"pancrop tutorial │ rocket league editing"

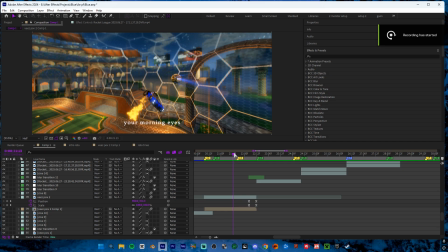[0:00]
Hello, this is Raider's pancrop tutorial. The goat. I'm kidding.
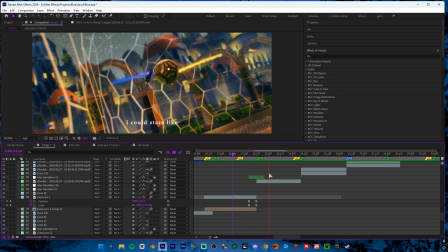[0:05]
This is what I'm going to be teaching you. How to make it flow really nice.
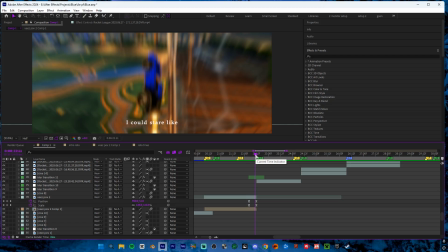[0:12]
You can see it pans down,
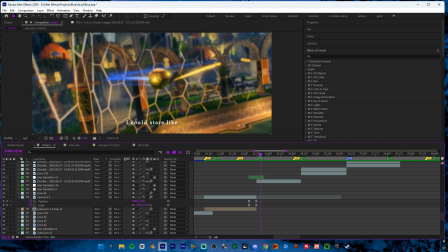[0:16]
which matches the movement of this cinematic because it starts in the sky and comes down.
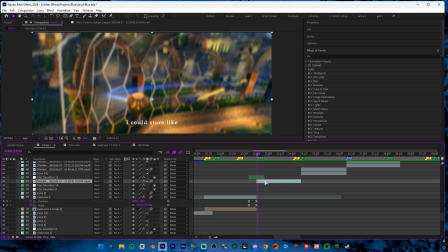[0:22]
So all that you're trying to achieve with pancrop is to match. So you got the first cinematic and the second one.
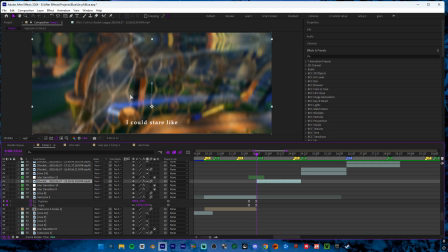[0:28]
You're just trying to match the movement of the second one. So if the camera was like looking right over here, left, this is left. If the camera was looking left over here and it whips over to the right to show the car, you'd have this cinematic,
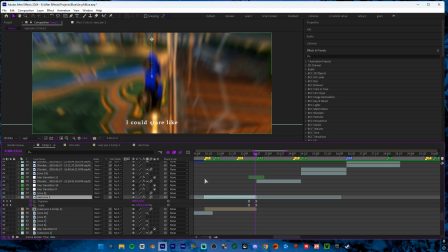[0:45]
instead of whipping down here in my case, it'd whip to the right so that it just flows really smooth in between those.
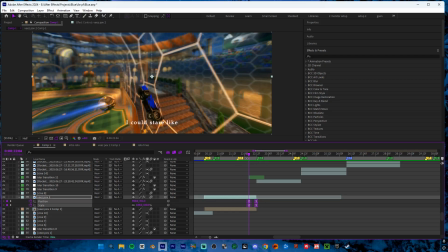[0:51]
So I'm going to teach you how to do that. So if I really quickly remove these keyframes,
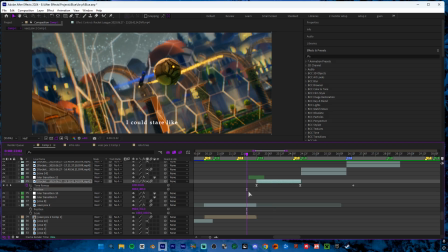[0:59]
all we're going to do is on your first clip.
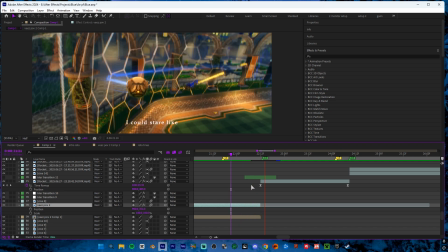[1:05]
Well, first of all, let me show you what it looks like without. You see how like static and bad this looks?
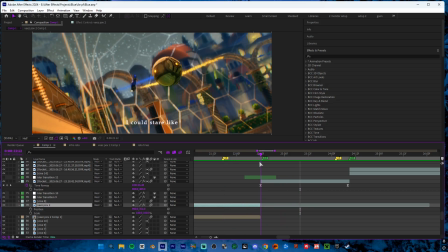[1:12]
Yeah, not good. Anyway, so we're going to go to the end of our first clip.
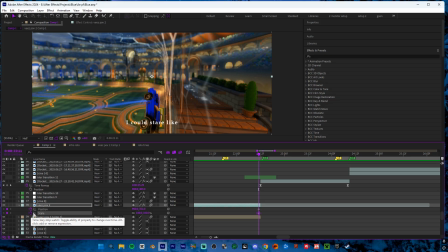[1:18]
We haven't added any keyframes yet. I'm going to add a position and scale keyframe because I want it to zoom in a little bit in my case. And then we're going to go a bit back, maybe about here, and keyframe again. Now we'll go to the end, and this is where we want it to like whip down.
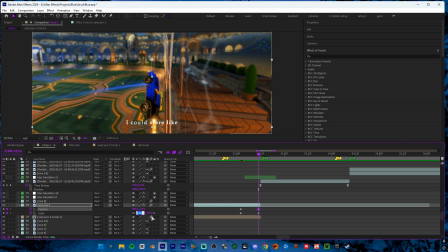[1:37]
So we're going to move it down like so, and we'll zoom it into like maybe 115, just like this.
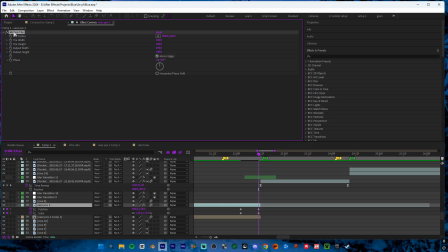[1:48]
Make sure as well you have motion tile on both clips. This is going to remove, if I turn it off,
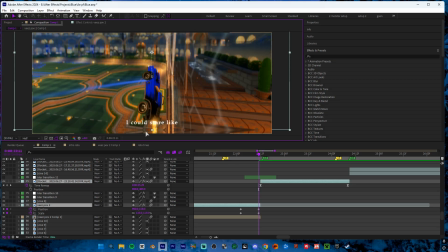[1:58]
alright, I don't know why it's not turned on. It doesn't matter. Basically, this just removes the black bars like under here.
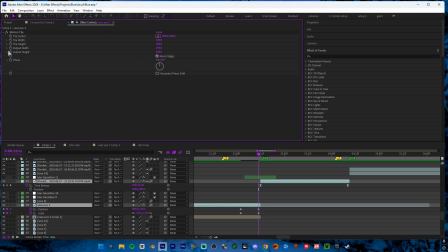[2:05]
It extends the clip onwards. Set that output width and height to anything around like 200 will be fine.
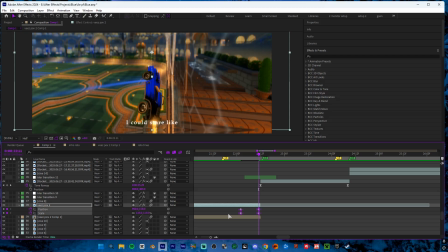[2:14]
So now once you've got your keyframes for the first clip, you drag over them and select them both. Click F9 on your keyboard. You probably know how to use graphs. I'm going to go into the speed graph, just makes it easier for me in this case.
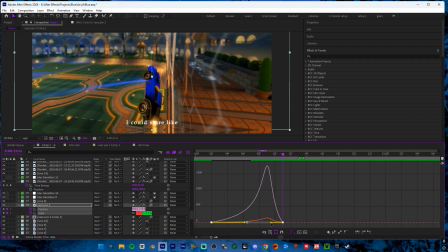[2:29]
And we want it to whip out in a fast motion, so we're going to drag these to the right.
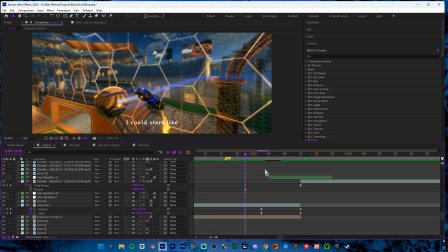[2:37]
I'm going to put that at the end. So already that's made a much better difference.
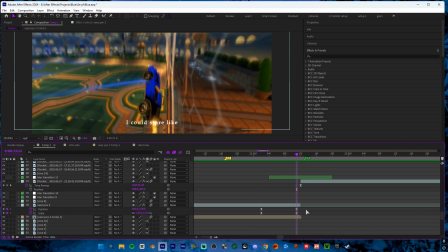[2:43]
I might need to position it down a little bit more. Oh, and also you need to make sure motion blur is obviously enabled for your clip.
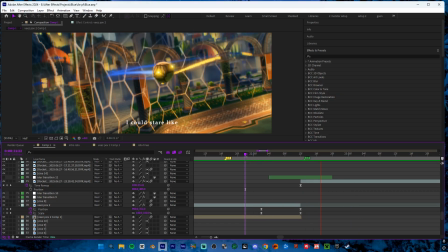[2:56]
That's looking a lot better, but still quite a hard cut.
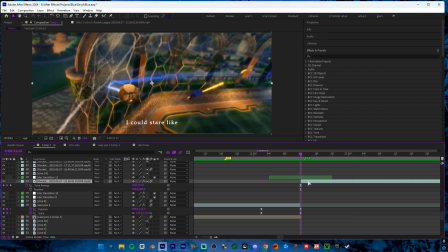[3:00]
So we're going to do the same principle on this side. I'm not going to zoom though, because in the game I started my cinematic with a zoomed out like lens, I guess.
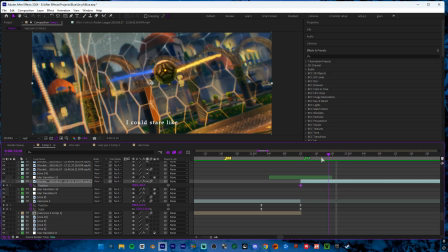[3:12]
It was zoomed out and then I zoomed in as the cinematic went on, so I don't need to scale it, if that makes sense. So I'll put about the same distance between these two keyframes. I'll do it on this clip as well. Add another position keyframe. And I'm going to go to the start this time because that's where we want to change.
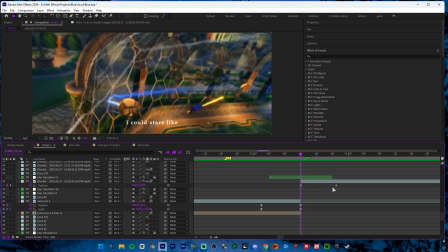[3:30]
And I'll move this up like that. I'm going to do the same thing. Click F9 on both of them. But this time we do the opposite velocity. Which is just like that. Make sure motion blur is enabled again.
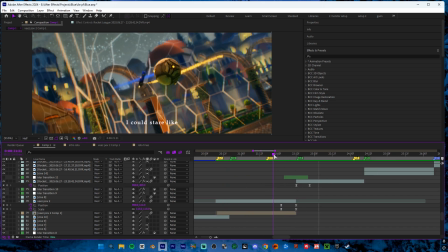[3:51]
So there we go, that's looking way smoother than before.
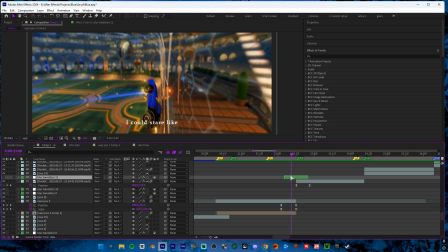[3:56]
And now, just to finish it off, I've got an adjustment layer here with camera lens blur on it. And I've got 3 keyframes.